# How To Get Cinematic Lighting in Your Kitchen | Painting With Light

Oh, hello. It's me, Dobie. Welcome to Painting with Light. This is the behind the scenes. It takes you sort of like through a cinematographer's step-by-step. Today we're going to be looking at the video Stew, which I made a few months back. So let's take you through it and kind of show you what we're doing here.
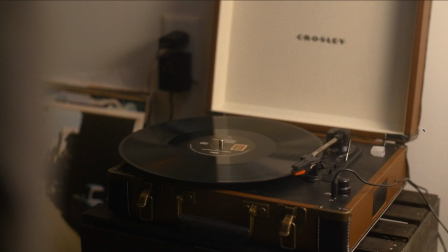62s
Let's count through how many shots we have total.
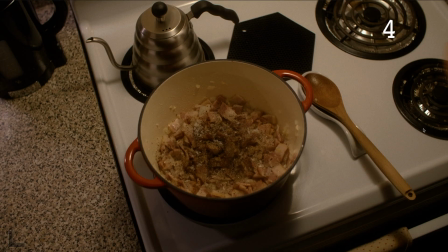64s
So that's 1, 2, 3, 4, 5, 6, 7, 8.
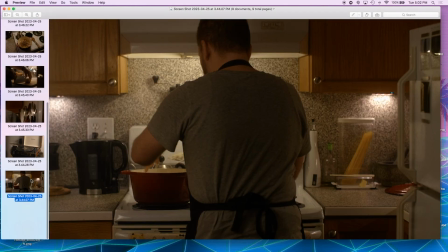71s
I thought it was 9. Oh, yeah, there it is. The sneaky little 8th one.
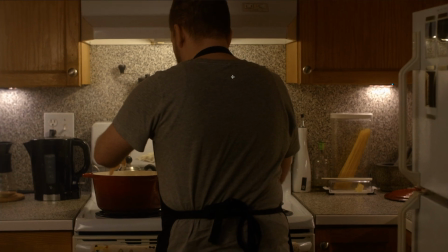76s
So I'm going to take you step by step through all of these shots in sequence and how they led up to it.
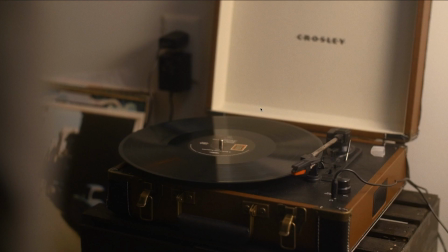83s
So this opening one, establishing shot, just something to open on. I'm going to right now cut to the behind the scenes of what I filmed that day, and we're going to do a little bit of a walkthrough on exactly how I got this shot.
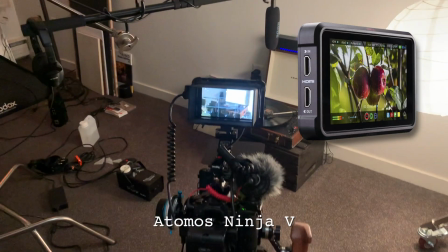94s
So we got the GH5 here set up with the Atomos Ninja V. We got our RØDE video mic, boom mic.
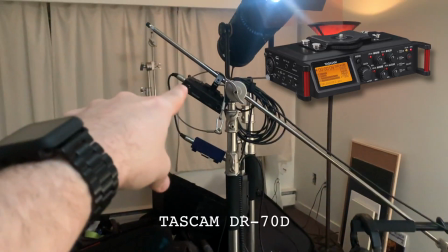102s
We got that attached to a C-stand with my Tascam recording with a cloud lifter.
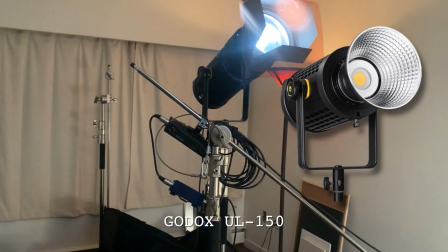107s
Up here we got my Godox UL150 with a Aputure Fresnel ×2,
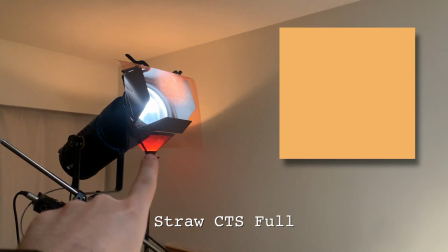115s
and then barn doors, and then I believe that's a straw CTO bouncing off the roof.
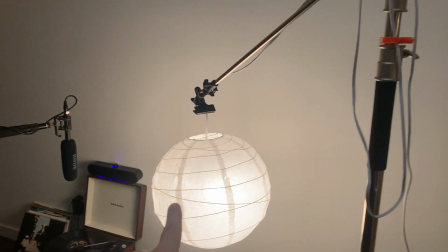122s
But the key light here is actually this China ball attached to a C-stand, which actually has not one,
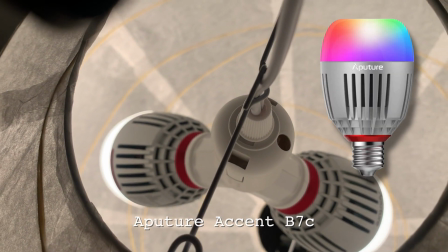129s
but 2 Aputure Accent B7Cs inside with a splitter.
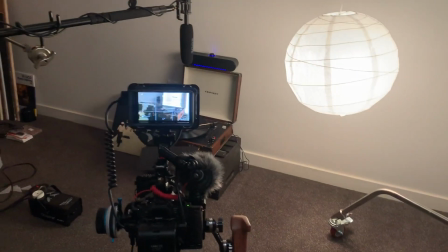134s
But we got that going at, I think, about 100%, and that's our key light for this entire scene.
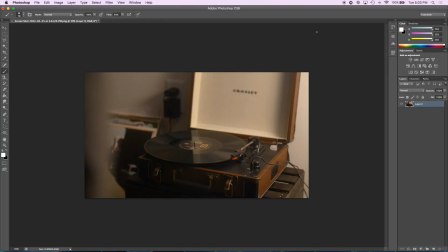139s
Okay, so how this sort of shot worked, obviously, is that we have our key light, which is over here, China ball, and it's just shining in hard from the sides, and you can always tell where a light source is coming from based on where the shadows fall. We got a bit of like an ambient light sort of coming down, but just a lot lighter.
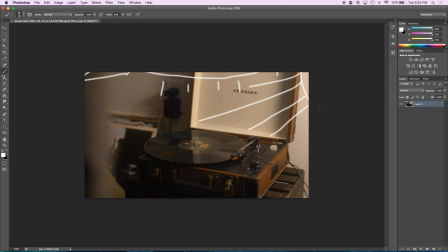157s
But our key is right here. It's pretty intense, but it looks pretty natural in the space itself.
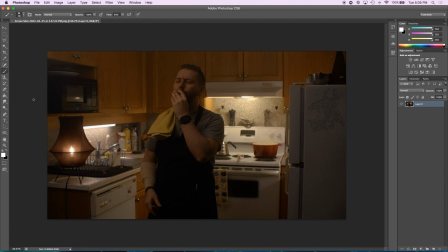162s
So here's our second shot. I'm going to cut to the footage of the behind the scenes of this entire setup for this shoot, and here you go.
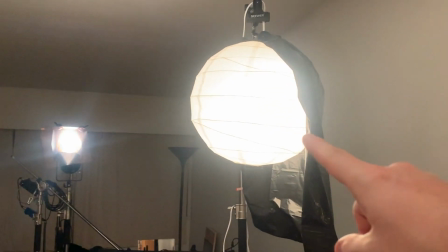170s
Okay, so for this wide shot, so we got our key light here, which is the 2 Aputure Accent
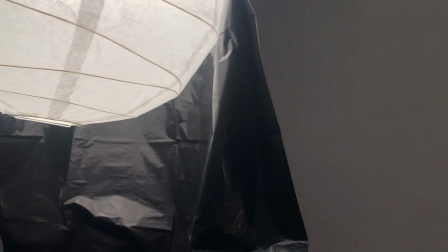176s
B7Cs and a China ball with a garbage bag skirt, actually, to keep from bouncing off.
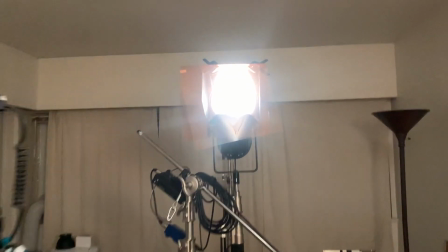183s
That's going to be for our practical here. So we got the Godox shining a beam of light at the roof.
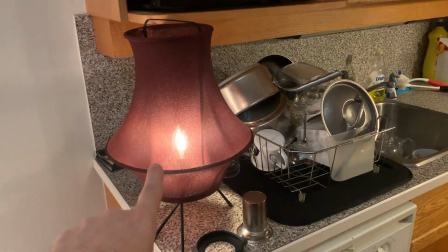191s
We have a negative fill here. This is very elaborate.
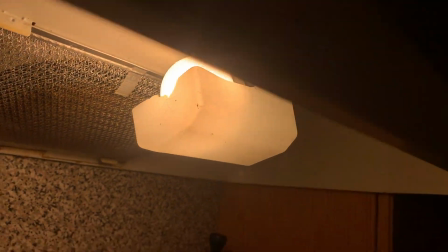194s
I tried swapping out this light, which is just a normal bulb, for I think it was a Aputure MC, but it can't go below.
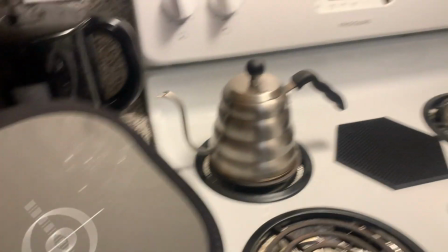202s
I did the color temperature with the app. This is set to 270 Kelvin.
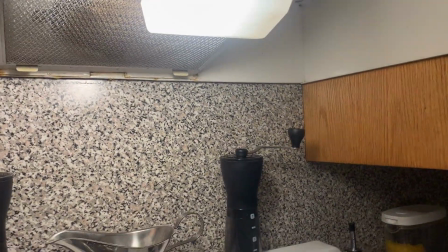209s
So then I had to match all of my other lights to that.
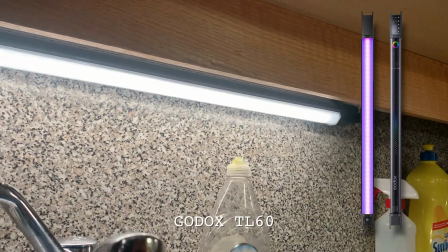212s
Down here we have the Godox TL60 tube light, but actually technically that's not the lights that came with it.
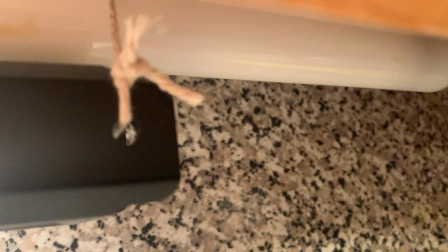221s
These are actually roped to the fluorescent bulbs that exist there already,
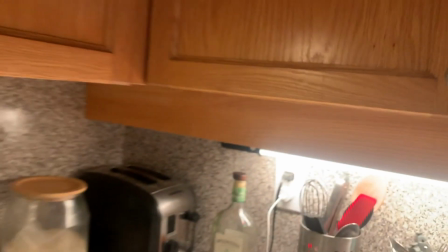226s
and that's going to replace the really harsh fluorescence there.
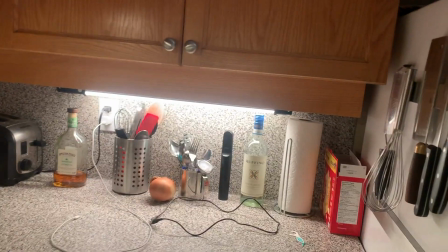230s
They're very poorly color temped, so having these Godox lights there instead is really going to fix that.
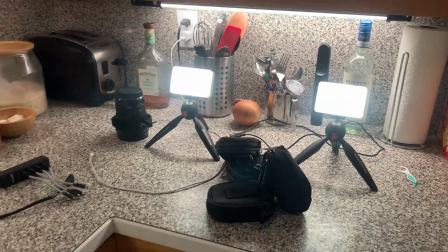236s
We got 2 Aputure MCs here, just giving some extra light off camera.
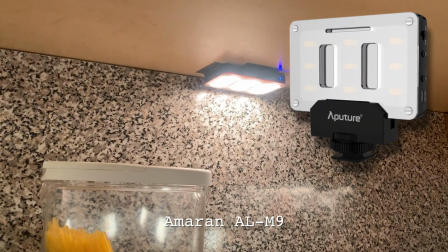241s
We got an Amaran AL M9. That's with 2 CTO.
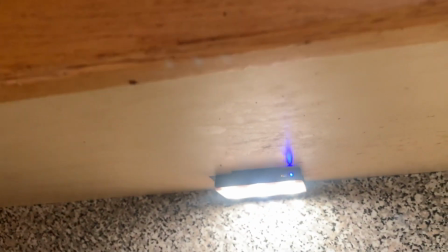247s
That's pasted up there with gaffer tape. And we have another one underneath here with gaffer tape, same amount of gels.
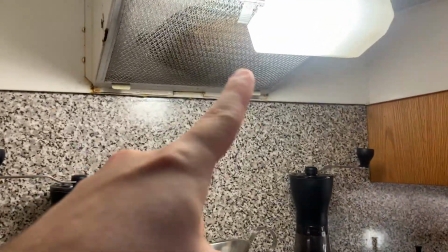253s
We're all trying to color match to this light, which I couldn't replace.
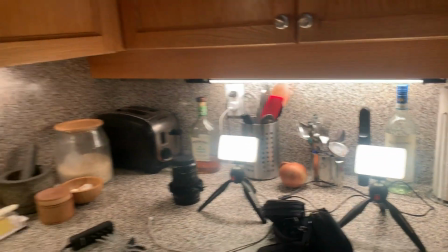257s
So all the lights in this room are technically 2700 Kelvin.
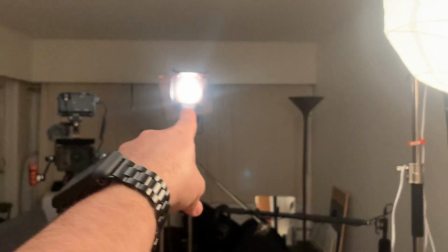263s
Same with these lights, that is 3200.
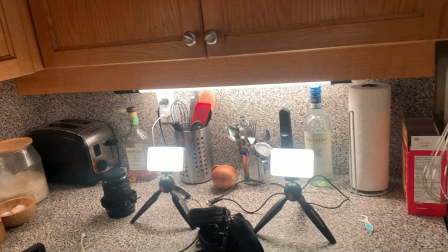267s
These lights over here are technically 3200, but I don't think it's gonna come up on camera too badly.
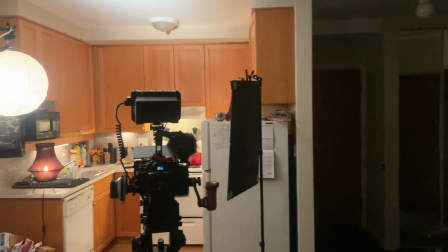273s
Here's our main light, key light, camera, negative fill, and we got everything going on in there.